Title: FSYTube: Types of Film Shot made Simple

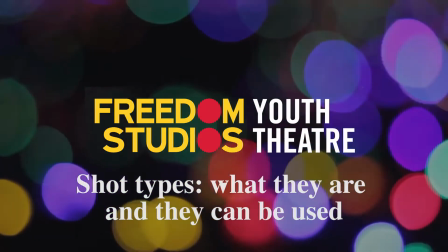0:00 Hello Freedom Studios Youth Theatre, it's me again, and in this video I will explain what the main shot types are,
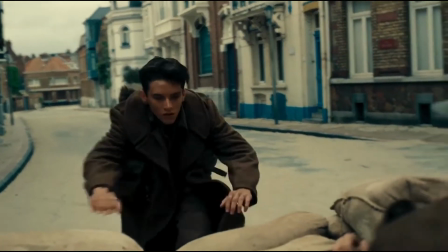0:07 look at examples, think about how they can be used, and look at how they work with each other.
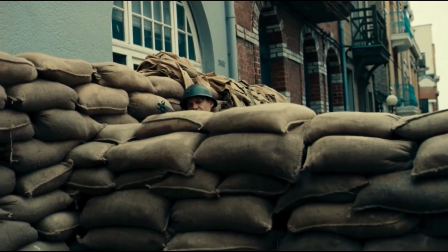0:13 Some filmmakers will tell you there are hundreds of different types of shot type. They're not wrong, but I'm not going to go into all of them.
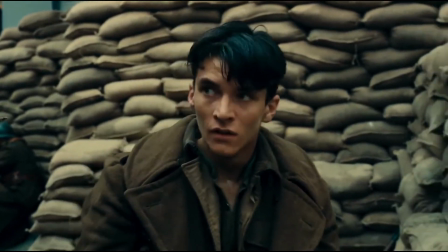0:21 Let's just stick to three main groups.
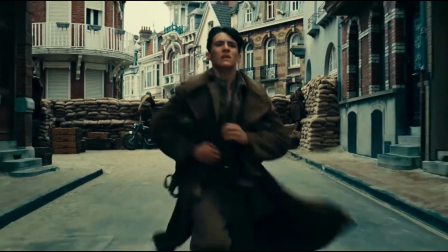0:24 Oh, and for this particular video, I will be mainly using the work of British directors Andrea Arnold, Danny Boyle, and Christopher Nolan.
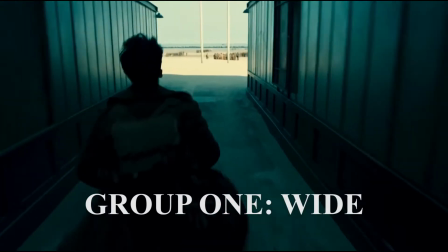0:35 Whilst I've been speaking, you've been watching a bit of Dunkirk by Christopher Nolan. How did it make you feel?
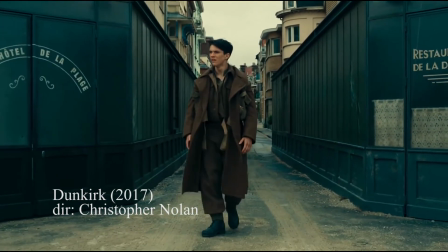0:41 Like everything was a little bit too big, overwhelming? That's because in this section he uses extremely wide shots and wide shots.
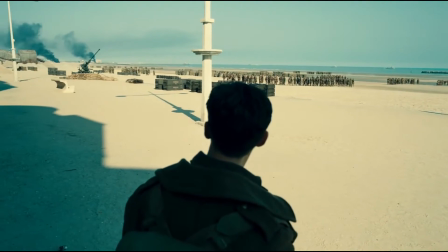0:50 What's great about these sorts of shots is that they can position your character in the world in which they find themselves.
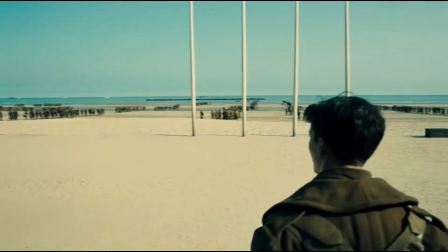0:56 You'll often find that scenes in new places start with this sort of shot to establish where the action is taking place.
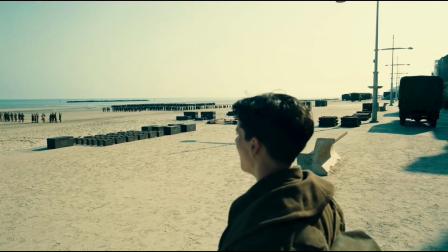1:03 Sometimes they're even called establishing shots. You can use these shots to show the isolation of a character in their environment or the world around them.
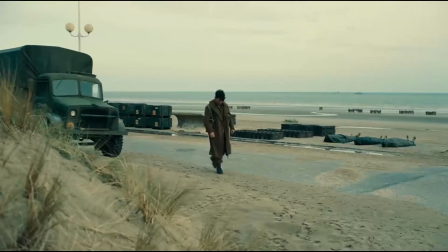1:12 There's another sort of wide shot, like this, which is sometimes called a full shot.
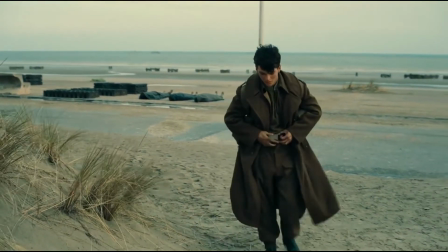1:19 Any ideas why? What can you see fully in this shot?
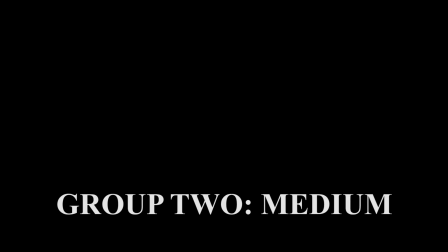1:26 Next, a medium long shot. Director Danny Boyle uses these shots quite a bit in his films to show community and togetherness.
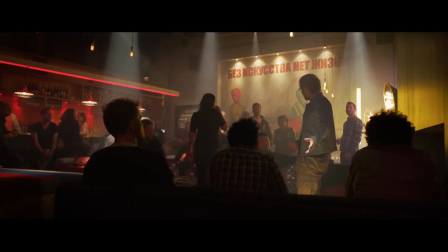1:35 It is a shot that is from the knees up and can also pick a main character out from the other characters in the scene.
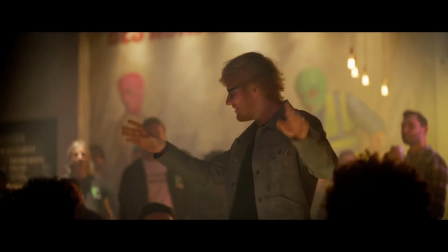1:41 You could use this shot as a utility shot, a good one to show the action of the scene in an objective manner.
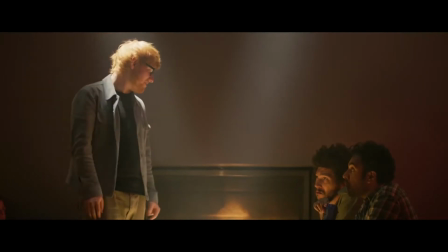1:49 Slightly tighter than this shot is the medium shot, which is from the waist up and does the same sort of job as a medium long shot,
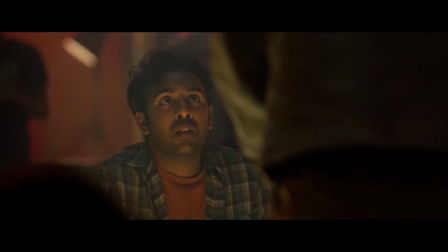1:57 but edges slightly toward what is happening for the character away from the world in which they find themselves.
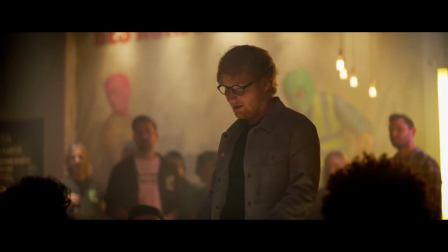2:03 A lot of dialogue scenes can be shot in this way.
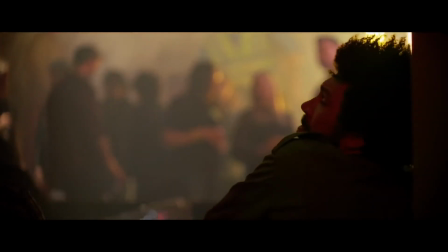2:06 The distinguishing feature from tighter shots is that the world beyond them is still visible.
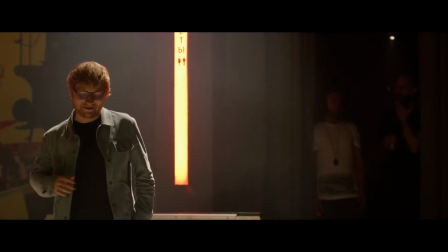2:13 An interesting moment. What does his use of the medium shot in this scene tell us about Ed Sheeran's character in the film Yesterday?
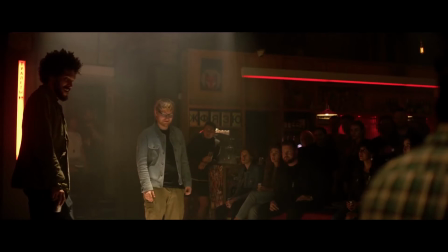2:20 Definitely better than me, Jack. Yeah, wow, that was one of the best songs I've heard in my life. I mean, these things are complicated.
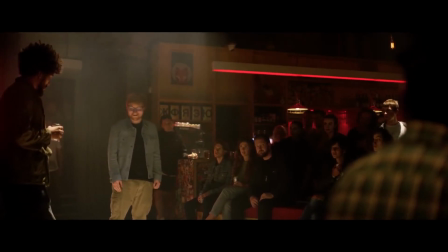2:30 Yeah, obviously not complicated for you though, right? I think I'm going to go to bed.
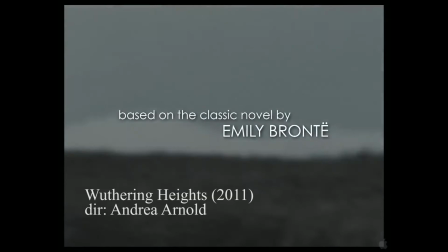2:36 Many of Andrea Arnold's films focus on lead characters or protagonists who are about to experience an important moment of change.
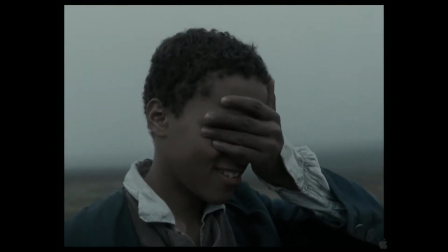2:45 The medium close-up begins to distance the character from the world around them.
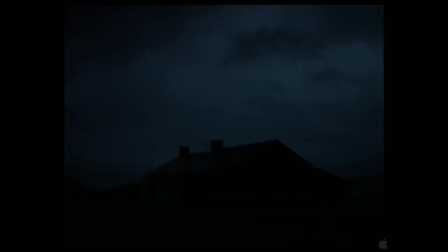2:51 This takes us then to close-ups. Close-ups, done well, are beautiful.
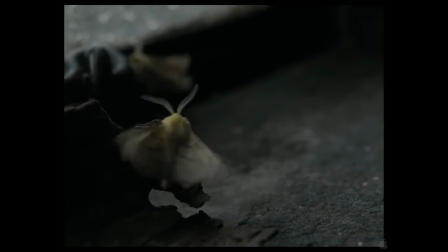2:57 They tell us about what is happening in a character's mind or the things that we really should be focusing on because they're the important things in the scene.
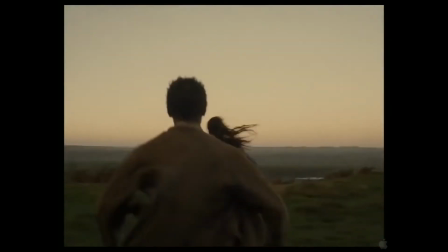3:06 A slightly raised eyebrow at this sort of closeness can tell us a lot about what's happening in the mind of a character.
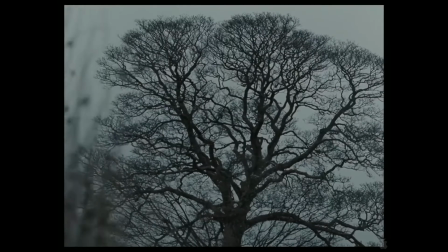3:12 And if you want to get even closer, there's the extreme close-up,
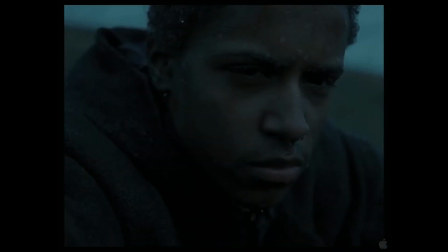3:17 which is more often than not focused on the eyes, but can be any really important detail which tells us more about the story.
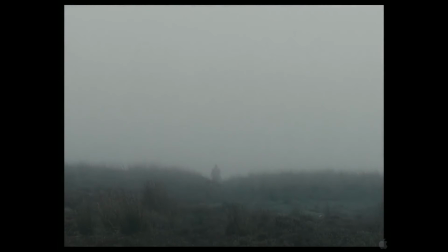3:26 What do we think that this version of Wuthering Heights is going to feel like?
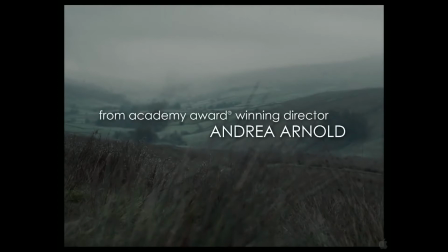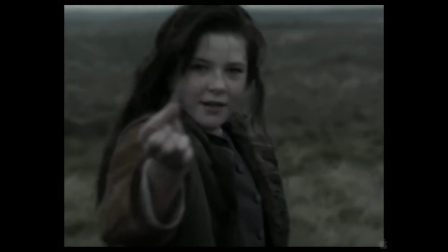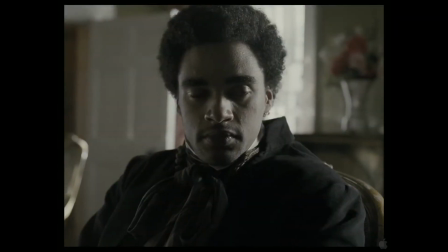3:42 How could you not think of me all this time? Give me hope in silence.
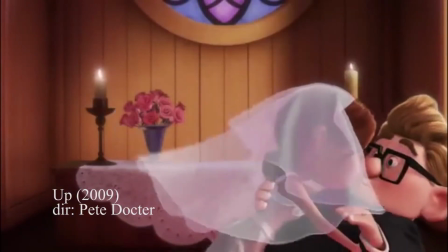3:50 Never forget that film is a very visual medium. Think about this glorious scene from Up.
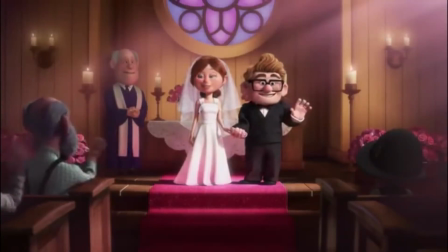3:57 There are no words, but it has all of the emotion.